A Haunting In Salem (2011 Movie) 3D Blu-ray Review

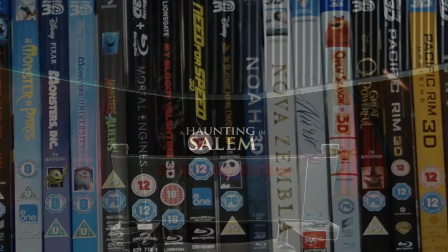[0:04]
Hello and welcome to the 3D Blu-ray Bunker.
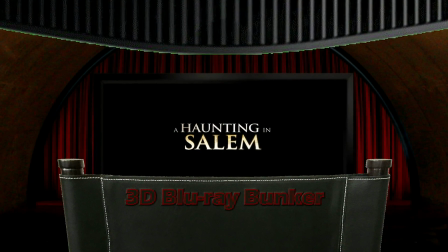[0:06]
This is a place for us die-hard fans of 3D where we exclusively look at 3D Blu-rays, not to review the film, but to almost entirely focus on the quality of the 3D on offer,
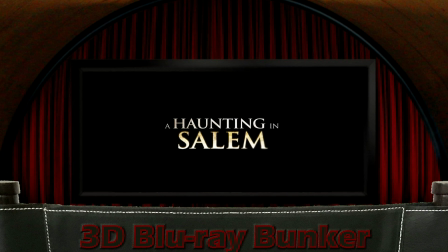[0:15]
with just a short comment at the end about the film itself. And today we're looking at A Haunting in Salem, a 2011 film from the Asylum.
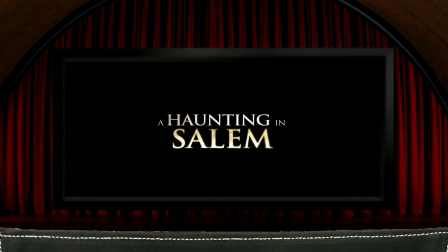[0:23]
That's an outfit whose output I'm not familiar with, but I understand they specialise in cheap knockoff movies.
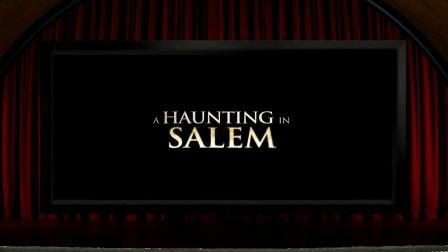[0:28]
Nothing wrong with that, and this one seems to fit that description pretty well.
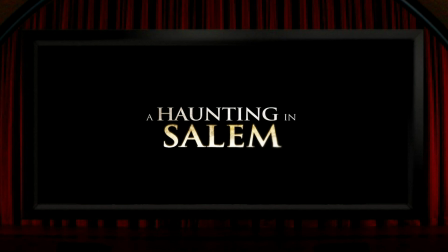[0:32]
The aspect ratio is 1.85 to 1, and as the Blu-ray case proudly claims, this was shot in what they refer to as true stereoscopic 3D.
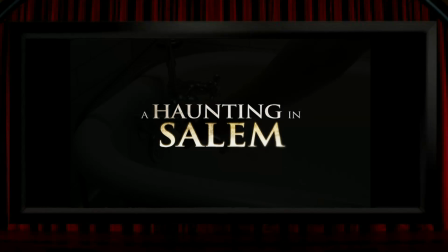[0:41]
And right from the beginning, the native 3D seems to be working okay.
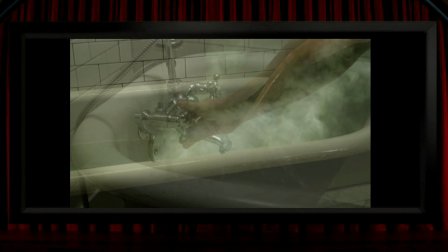[0:44]
This bathtub looks unquestionably like it was filmed in 3D, although the effect is slightly spoiled when we cut to this view where they've had to include some CG steam,
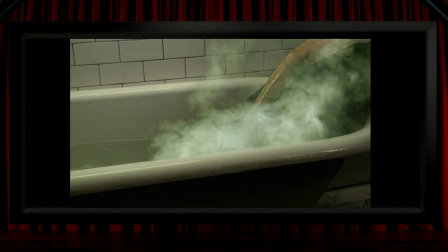[0:52]
which is unfortunately two-dimensional, presumably for budget reasons, but overlaying that on a 3D view of the bath does look a little bit odd.
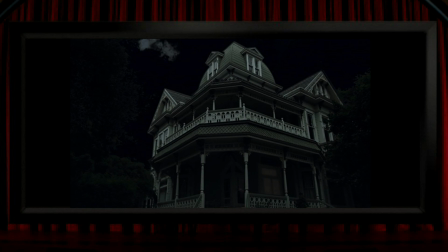[1:00]
Most of the film takes place inside this house, or in its grounds, and this shot is pleasingly three-dimensional, which is a good thing as we see the same shot 5 or 6 times throughout the course of the film. A problem that I think the production came up against is that the film's setting doesn't allow for a massive amount of good compositions for the 3D to really shine.
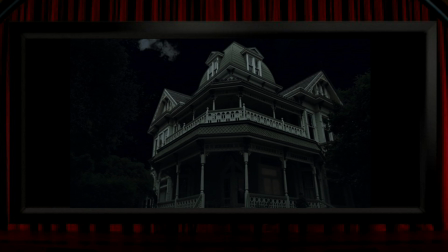[1:19]
I'm assuming it was shot in an actual house, as I guess the budget here is too modest for sets to have been built. So for a lot of the time there probably wasn't a great deal they could do to stage the rooms to optimise the 3D.
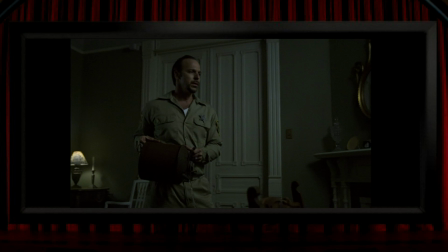[1:29]
Some of the times that you get the feeling they were doing what they could but with limited opportunities are shots like this, where a chair has been put in the foreground. I'm not saying it's interesting, but it looks like it's been done for the benefit of 3D. In fact, I think they like the idea of a foreground chair so much that they do it again later in the film,
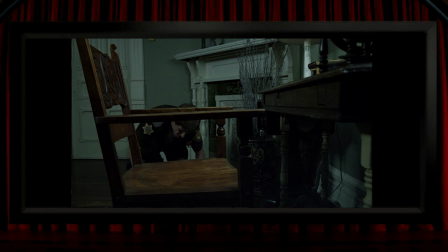[1:46]
this time going all in with this rather bizarre composition, but that chair is definitely giving the 3D a chance to show itself off. I think it might even be the same chair they used earlier. There are other examples where they look like they've done their best with what the indoor location offered,
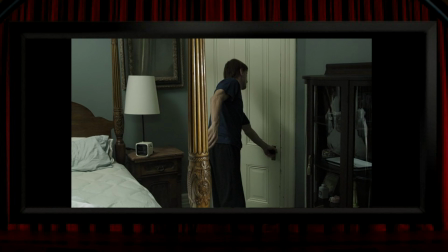[2:01]
like they used a 4-post bed, which at least gave them something to sit in the foreground during scenes in the bedroom.
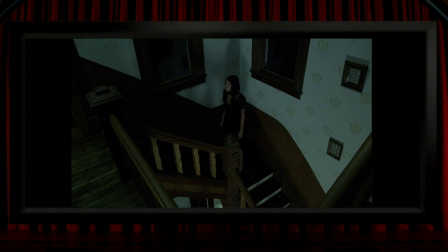[2:07]
There's this often used view of the staircase, which we see people going up and down several times,
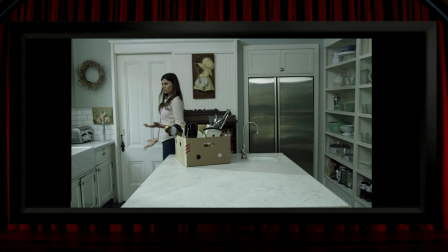[2:12]
or here in the kitchen, the worktop has a pleasing amount of depth to it as it stretches back into the frame. But if you think that's all rather banal, one of the most three-dimensional shots inside the house is this bin.
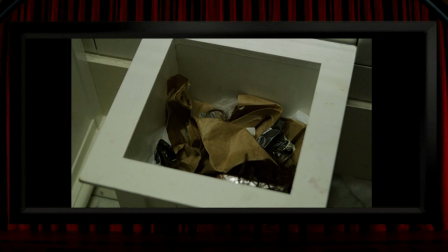[2:24]
It's definitely 3D, but maybe not all that interesting. Outdoors, I think things are generally better.
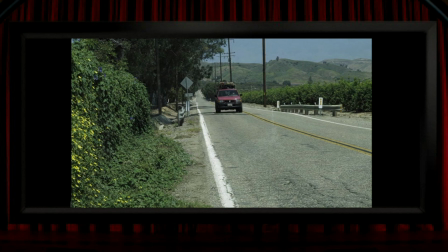[2:32]
When we first see the family arrive at the house, their approach down this road has some very satisfying depth to it. It's not a classic shot, but it's good 3D nonetheless. There's also an aerial view, which looks a little bit hyper stereo.
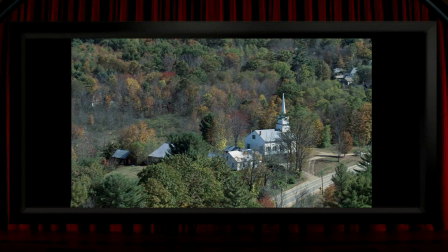[2:43]
Nothing thrilling, but the church and surrounding trees here are quite pretty, and they look like they were filmed with the camera rig cranked up to its maximum interaxial.
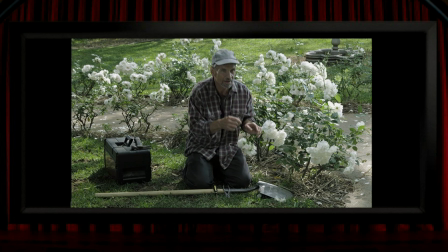[2:51]
There's some nice separation of the roses here. It's a shot that looks better here with the native 3D camera than it probably would even in a mega budget conversion. So it's nice to see them doing something that only works properly when you shoot in 3D.
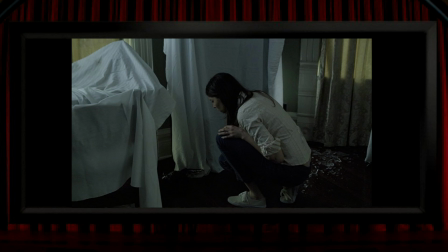[3:03]
Native 3D tends not to like reflections, particularly reflections off black surfaces, and there are quite a few of those here. There's this dead bird on the floor here, which the left eye view it's seen as black, and in the right eye view its wings are quite bright.
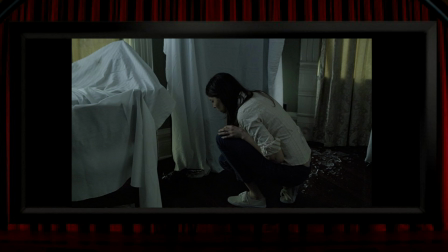[3:18]
There are other possibly poor choices of props in the film showing the same problem, like a belt, a bedspread, a book, all of which I thought could have been easily avoided, as well as some others that probably couldn't be avoided, like shiny floors and the staircase. Like that chair earlier,
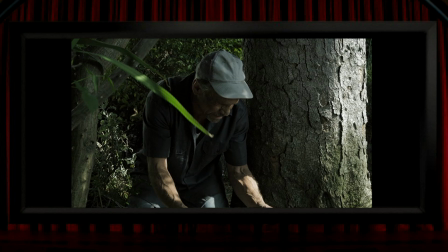[3:33]
there's a slightly funny attempt at staging the frame by making sure there's something in the foreground in the shape of this rather lonely looking leaf. I suppose it's better to have it there than not, but it does kind of draw attention to itself as an obvious, albeit not particularly brilliant bit of 3D composition.
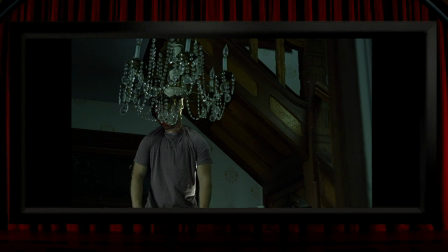[3:48]
The weirdest piece of composition in the film is this hanged body with a chandelier obscuring its face. You might think this is a plot thing to disguise who it is, but that's not the case at all. And it's not just this screen grab where the chandelier's in the way, it's there the whole time the camera moves across the scene.
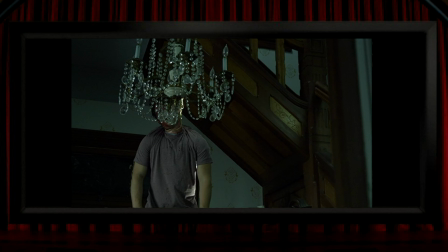[4:06]
It certainly helps to offer some noticeable 3D, but it just kind of looks a bit peculiar.